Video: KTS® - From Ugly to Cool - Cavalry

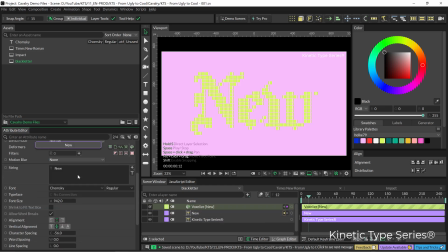[4:05]
And to add some motion here, I'm going to go to the deformers,
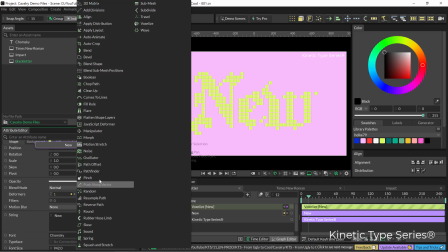[4:10]
and I'm going to add an oscillator here. And if you click the spacebar, you hit the spacebar, you see how trippy, strange this is.
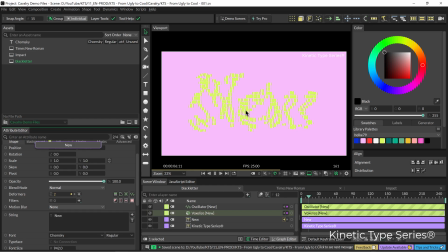[4:23]
So we are losing the letters here too much,
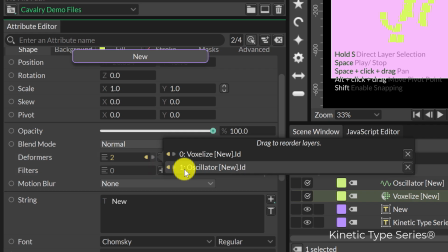[4:26]
but if we open here the deformers and we change the order of things,
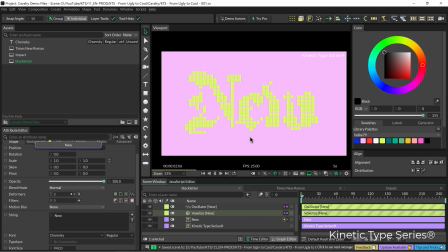[4:33]
you can see like if the oscillator is applied before the voxelize,
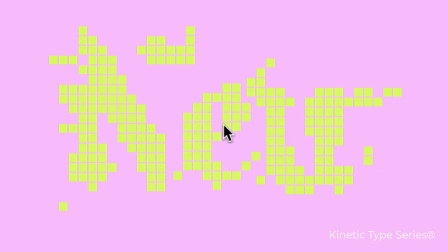[4:40]
it is still readable but kinda cool.
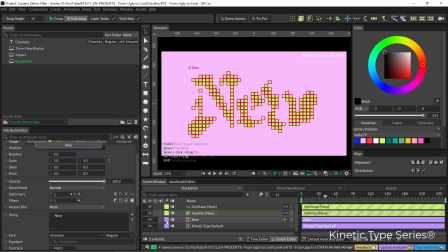[4:45]
So yeah, you see, if we disable the effects here, we came from something like this, let's give it the original colors, into something way cooler.
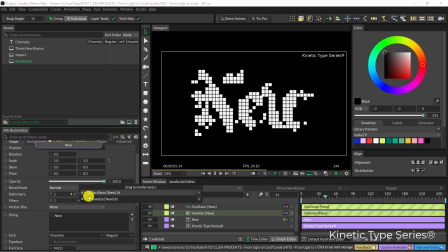[4:59]
So that was only like two effects here, but the key was like, okay, this is something,
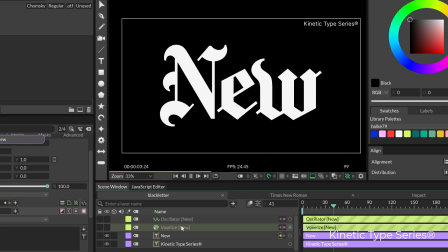[5:06]
this typeface is something super old, so let's see if we can give it like this kind of pixelated digital look like this,
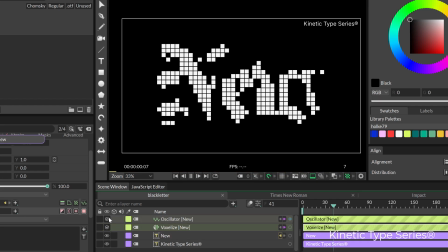[5:15]
and then with a little bit of motion it really feels like something.
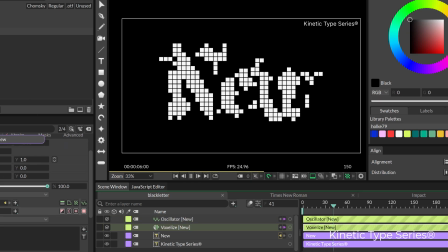[5:19]
So that was the first one, like black letter gothic old school letters into something
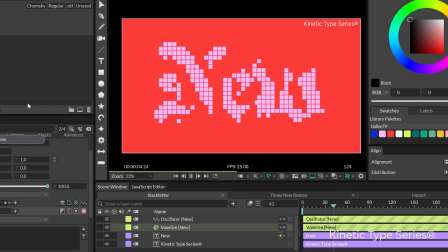[5:28]
really really cool. So let's go for the next one.
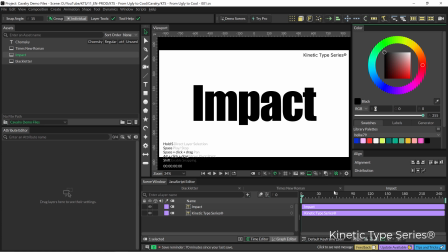[5:33]
So let's go after impact, and this is ugly. Let's click twice here, and it
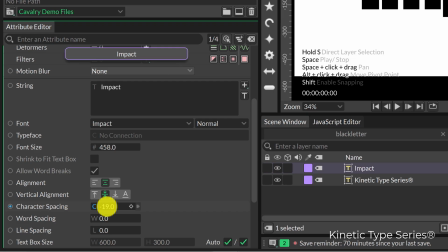[5:43]
feels a little bit better visually when the kerning or the tracking is very tight,
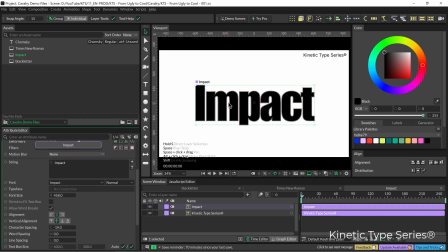[5:50]
so the letters are very close together. Think that I'm going to do something visually that I like, which is I'm going to change the fill for white,
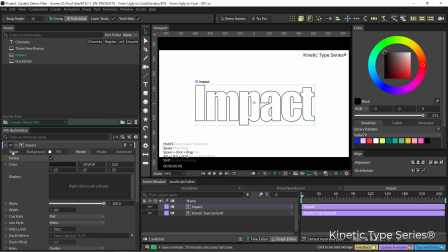[6:04]
and then I'm going to give it a black stroke, and I'm going to go back here into the tracking or the spacing, character spacing, that's tracking. I'm going to close it a lot, I'm going to make it way bigger,
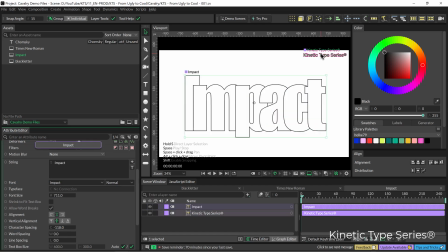[6:22]
and I'm going to close it again, and this is a look that I really like, you know, like letters overlapping in an interesting way visually. I think the initial letter needs to be also lowercase,
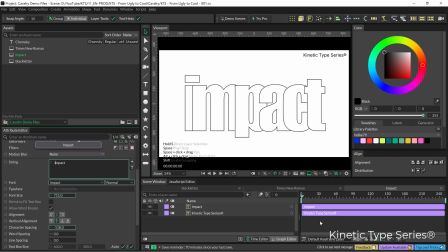[6:40]
that makes it cooler, and that can be it.
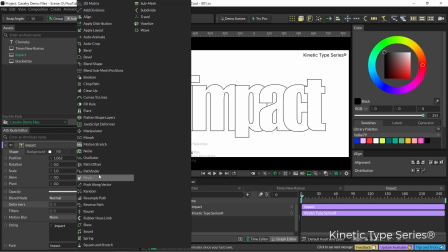[6:44]
Let's go to the deformers and let's say that we give it a wave effect.
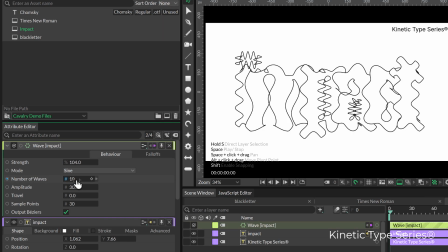[6:52]
Let's click here and play with this. Yeah, and this is cool.
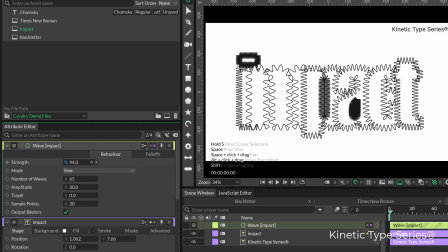[6:58]
Maybe like the strength should be less, and we can animate this, just the number of waves, for example the beginning 65,
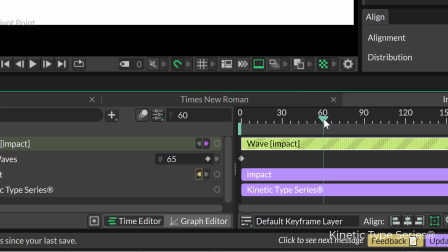[7:13]
and then here at frame 60 could be 1.
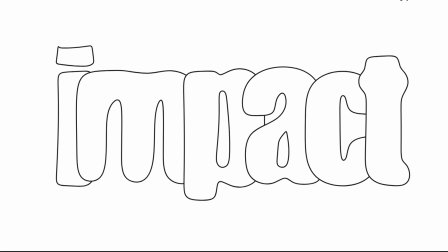[7:21]
So yeah, that's cool. So that was quick.
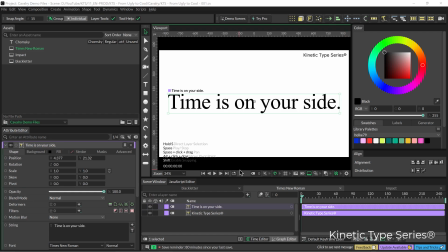[7:27]
So here we are with Times New Roman. This text, it is a little bit more challenging because it is longer. So yeah, serif fonts, they are kind of hype these days, so people are doing things like this,
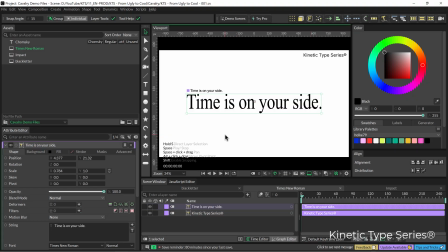[7:46]
like stretching them and stuff like that, but I think we are going to go after running it through a path maybe.